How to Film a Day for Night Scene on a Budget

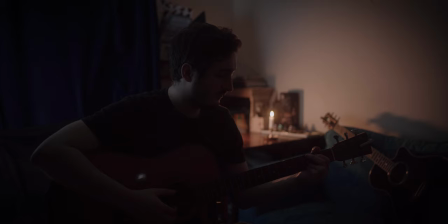[0:00]
Hey everyone, in this video we're going to take a look at how we can create a day for night scene on a budget.
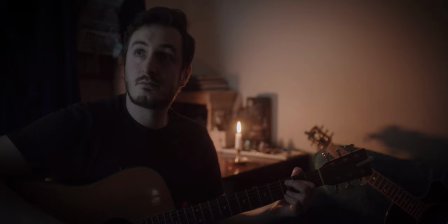[0:04]
Day for night is not something I've needed to do before and so I thought I'd give it a try to see what I could achieve with a budget lighting setup.
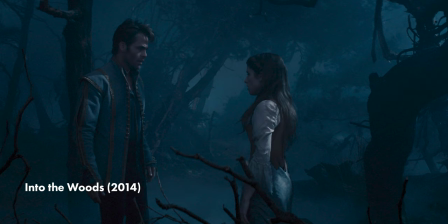[0:12]
Day for night is a useful way of shooting night scenes when you have a limited budget and don't have enough resources to properly light a shot at night.
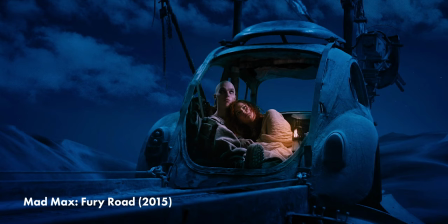[0:20]
I personally would prefer to actually shoot at night if possible but when When that's not the case, this is a great option.
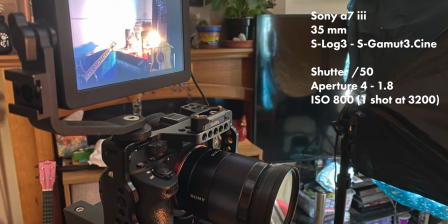[0:26]
For gear reference, I'm shooting this on an A7 Mark III with a 35mm lens. I'm using S-Log3 with the S-Gamut3.cine profile.
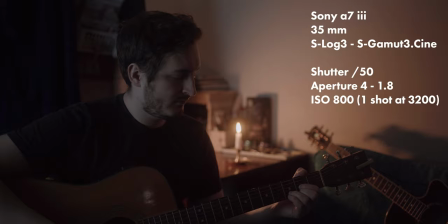[0:37]
My shutter is set to 50 and my aperture is ranging from 4 to 1.8 for these shots.
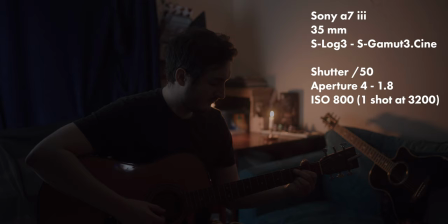[0:43]
I experimented a bit with my ISO but for the most part I kept it at the native S-Log3 ISO of 800.
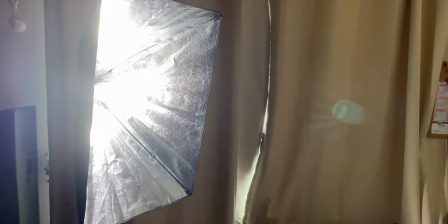[0:50]
I didn't have a lot for lighting, I just had a cheap 80 watt bulb from Amazon and an Aperture MC.
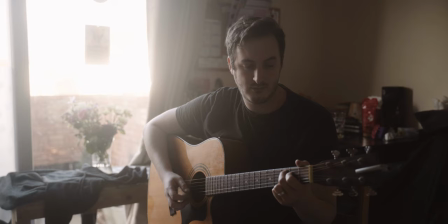[0:56]
I filmed these examples in our living room and one of the main disadvantages of filming in here is that it has really bright walls and this makes it harder to control the light. Here are a couple of setups of the kind of shot I wanted with midday sun coming through the window.
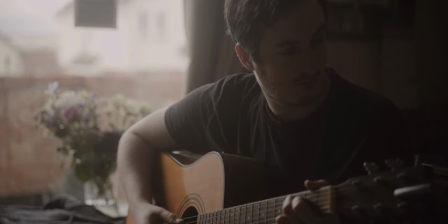[1:10]
One of the easiest things to do to create a day for night would be to simply adjust the colours of this shot in post.
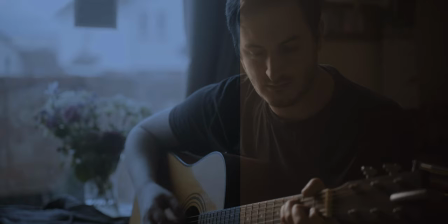[1:16]
I'm not a big fan of this as it often looks far too blue. The hardness of the light coming through the windows is similar to moonlight however.
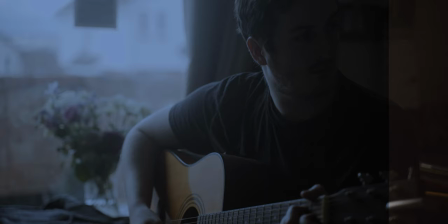[1:24]
As with the sun, the moon is naturally far away and so while it may be a large light source, because it's so far away it is actually a hard light source.
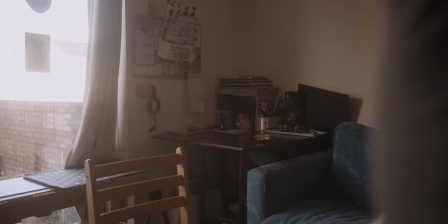[1:32]
I decided I wanted to block out the natural light completely and use artificial lights to have more control.
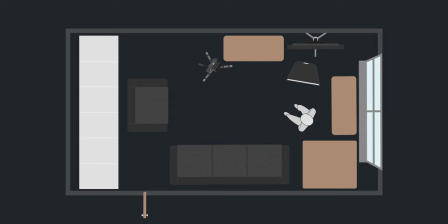[1:38]
The first thing I did was to use our curtains to block out as much of the light from the window as possible. I then brought in the 80 watt bulb to start setting up the shot.
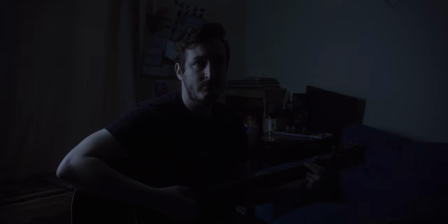[1:46]
Without any diffusion and directly facing our subject this is very harsh.
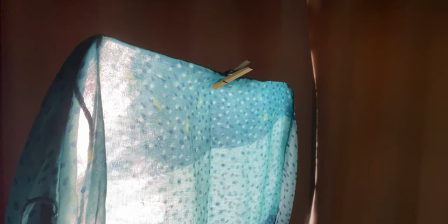[1:51]
To soften it up a bit and to try and create some diffused moonlight through clouds I simply covered up the bulb with a bluish piece of material we had lying around.
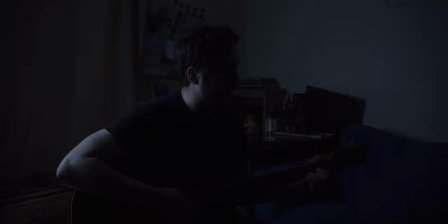[2:00]
This isn't perfect but it works as a makeshift colour temperature blue gel or CTB. This could be passable as a day for night with a bit of a grade.
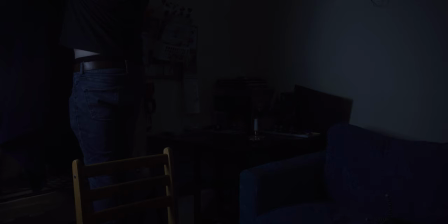[2:08]
I then covered up the curtains themselves as they are very pale and I also closed the door which was adding some ambient light to the room.
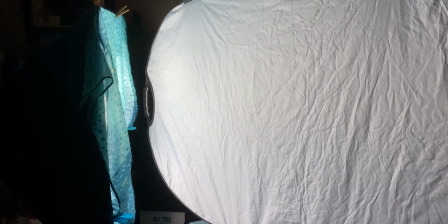[2:15]
It was still a bit too harsh for my liking and so I decided to bounce it off the white side of a 5 in 1 reflector.
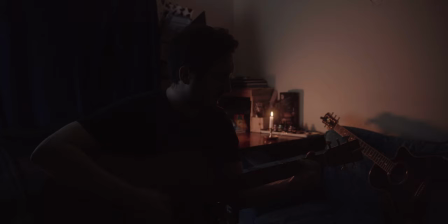[2:21]
This is already not a very bright light and so by diffusing it and then bouncing it I lose a lot of output.
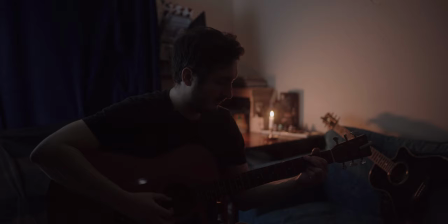[2:28]
To make up that exposure I opened up my aperture from f4 to 1.8.
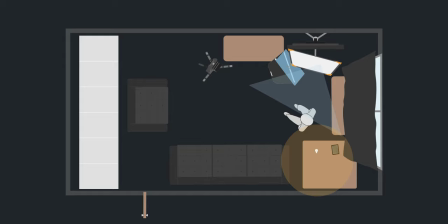[2:33]
I could have left it there but I wanted to make the shot a bit more interesting by adding some colour contrast.
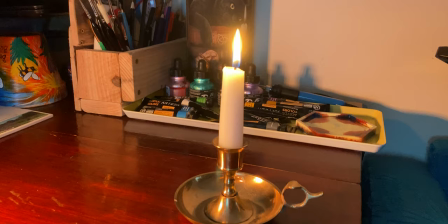[2:38]
I wanted to have a practical light in the frame to do this and so I added in a candle to the opposite side of the subject.
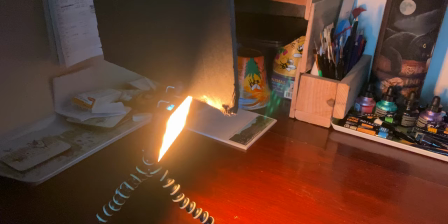[2:44]
This wouldn't have been bright enough, and so I used my Aperture MC to mimic the candlelight.
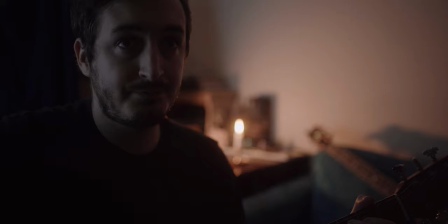[2:50]
The key here when mixing colour temperatures is to have your white balance in a place where everything looks relatively natural.
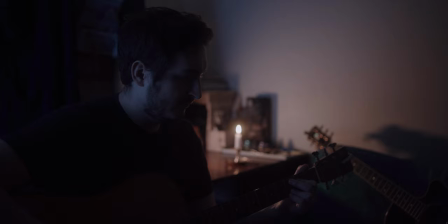[2:56]
I wanted the candle to still appear bright and orange while not letting the moonlight get too blue.
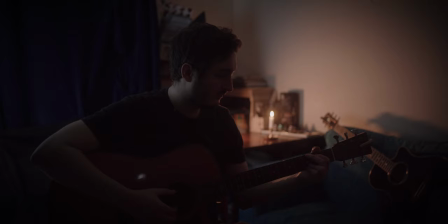[3:01]
In the end, I decided on 4000 Kelvin for my white balance.
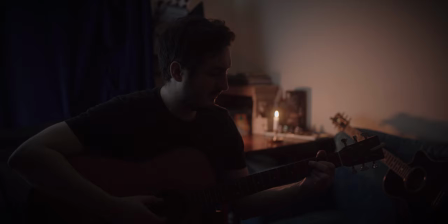[3:05]
This of course could be adjusted in post, but as the A7 III is only 8-bit, it, I try not to push my colours too much.
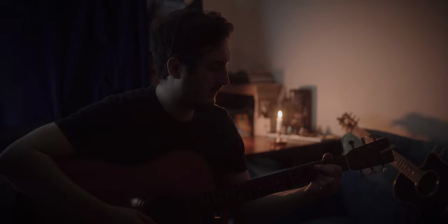[3:12]
With a bit of a grade, I was quite happy with how this turned out. It's not perfect, but it was a good experiment with what I had access to. I hope you enjoyed this video on how to create a day for night look on a budget. If you want to see more videos like this on cinematography and filmmaking in general, you can subscribe below or by clicking the link on screen. And if you want to see some behind the scenes content, you can also follow me on Instagram. I make new videos every week and I look forward to see you next time. Take care.